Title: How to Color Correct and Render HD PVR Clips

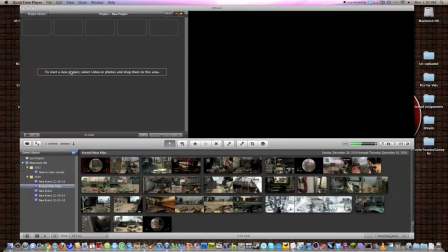0:04 What's up, guys? Tony here, and today I'm going to do a video for you guys. A lot of people have been asking me to do a color correction video. I had about two or three people asking me directly if you just want to know how I did certain things.
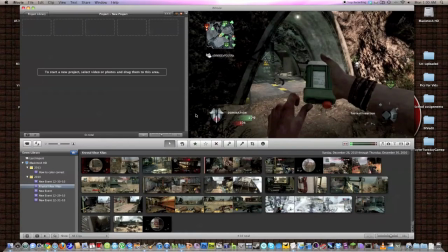0:17 So I thought I'd just do a full-blown type tutorial type video where I go ahead and basically show you how to do color correction.
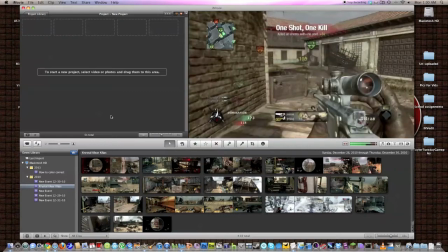0:24 So in order to do this video, you're going to need some sort of an editing program. Just go out, look for a program. Windows Movie Maker, Sony Vegas, Final Cut, iMovie, they all are about the same thing that I'm going to show you right here. It's pretty simple, pretty universal, the steps I'm going to do.
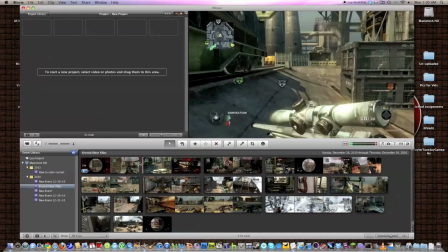0:42 Now, in order to do this video, I am going to have to find a video that is not going to be
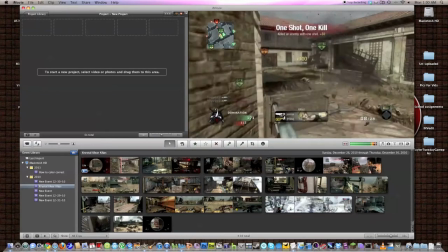0:49 giving away too much of what's going to be in my montage. Because,
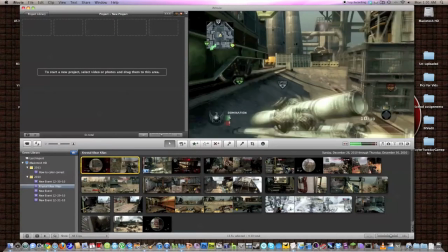0:55 my montage is kind of going to be secret as far as clips. You can kind of see what's going on here, but hopefully you can't see too much.
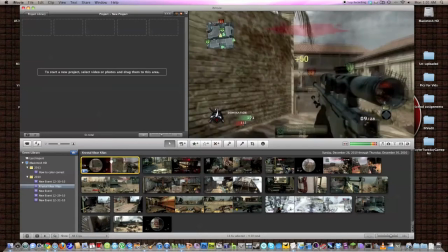1:01 I know I showed that ballistic knife, but you didn't see exactly what happened there.
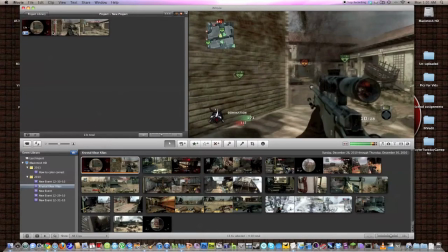1:06 And this clip has been used for color correction, so I guess we can use this, even though it's two no-scopes.
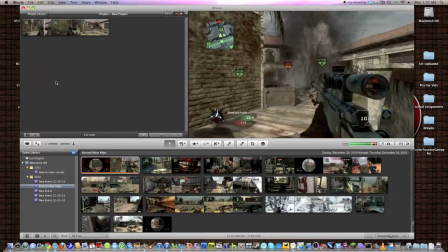1:11 All right, so first thing you're going to want to do, get your clip in your timeline. This is where all your imported clips show up, and then you got to get your clip into the timeline.
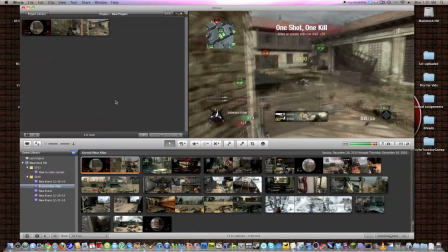1:19 Now, on Sony Vegas, the timeline's going to be in the top left. I think in Final Cut 2 it's the same way, top left, and your timeline is going to be in
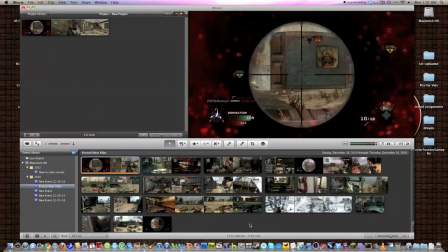1:29 the bottom, and it's going to be a little different. You should be able to go onto your clip settings though and change them around if you want. So what you're going to do once you have it in your timeline is click this one on the top left, or bottom left rather. On every program there's a different way to get to your video adjustments.
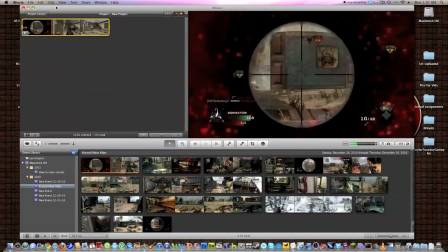1:45 You may have to select the clip and go into File and look around there, maybe edit or options, anything like that. Right click it, maybe try. You'll probably be able to figure it out. It's pretty simple.
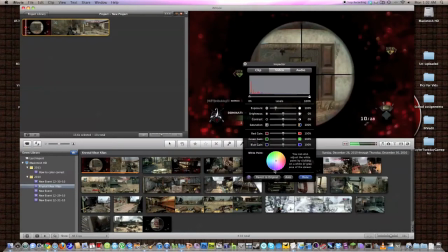1:57 And get into your video adjustments. Now, usually video adjustments will look like this. You'll see a color wheel of some sort, your red gain, saturation, brightness, these types of things.
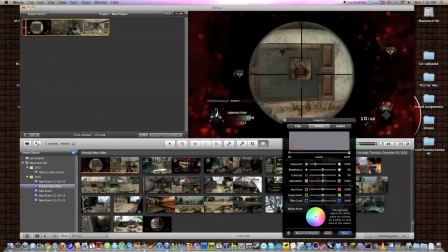2:06 Now, what you want to do first is find a part in the video with a lot of different colors that looks nice.
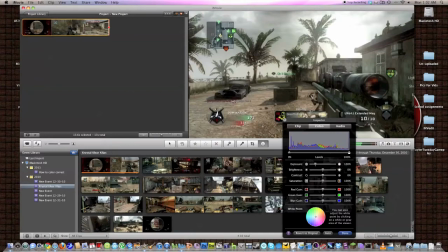2:11 This actually looks really nice with the sun in the background. What you're going to do, that's a funny emblem.
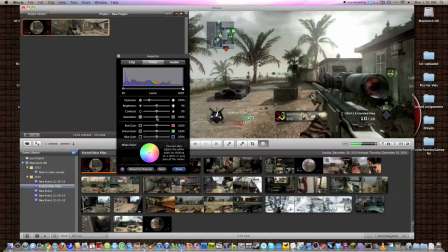2:19 What you're going to do is you're going to increase your saturation by 45%. By 45%. From wherever it is. It probably should be at 100%. I don't know if you can see that difference in the video. See on the top left? Before? After. Quite a bit of a difference. Brightens up a lot of the colors.
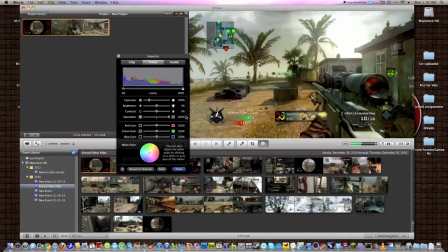2:39 Saturation, you don't want to do too much because then it'll look really, ridiculously colorful. And you don't want that. And you don't want to do too little because it starts to look more gray. 45 seems to be the good amount. I know 200% is tempting to some people, but in certain parts of a clip, it won't look that good.
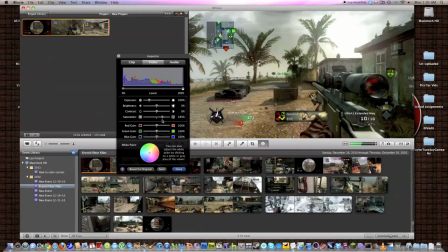2:59 45 is a good median, is what I should say. Then what you're going to do is you're going to keep red gain alone. Red gain really doesn't do much to the video quality. You want to work with your green, though. Now, I like to keep it around 89%. As you can see, increasing green makes it really green.
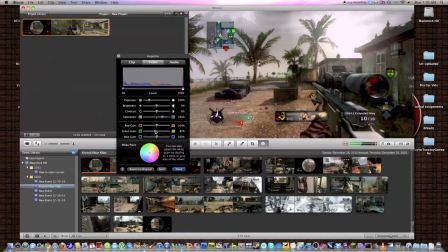3:14 Reducing it makes it bluish red, like a purple. I'd go for 89%. Seems like the best way to go. Basically reduces the greens and the green tint you get with any sort of video. And you want to increase your blues along with that. Just a bit, though.
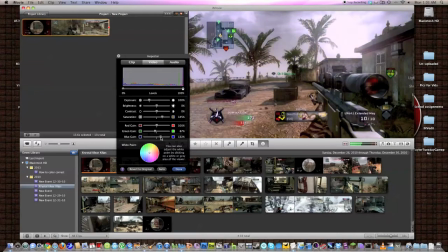3:31 You can also reduce them if you really want to. It depends on what video you're editing. On certain videos, it looks good to increase your blues. Some videos, it looks better to decrease them. And come to think of it, I'm thinking I should decrease them here.
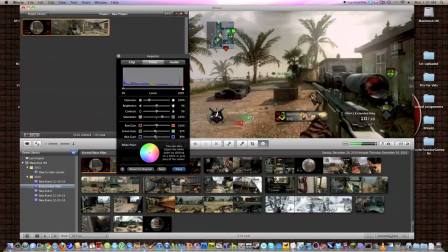3:45 Yeah, I'm going to decrease them a bit. I'm going to put it down to 89%. Alright, so next up what you need to do is usually you'll have the video previewed here. In certain programs, you have to render the video before you can view it in here. But what you're going to want to do is you're going to see this little, see my icon over there by the tree. It's kind of like a, I forgot what they call those things.
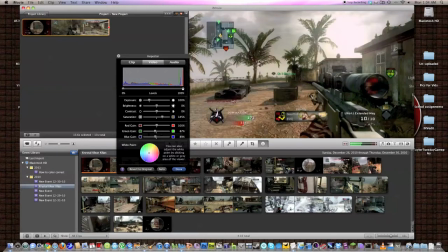4:03 But it's basically like something you kind of click anywhere and change what the video looks like according to what you're clicking on. So for example, if I click on this red here, it makes the video very cold.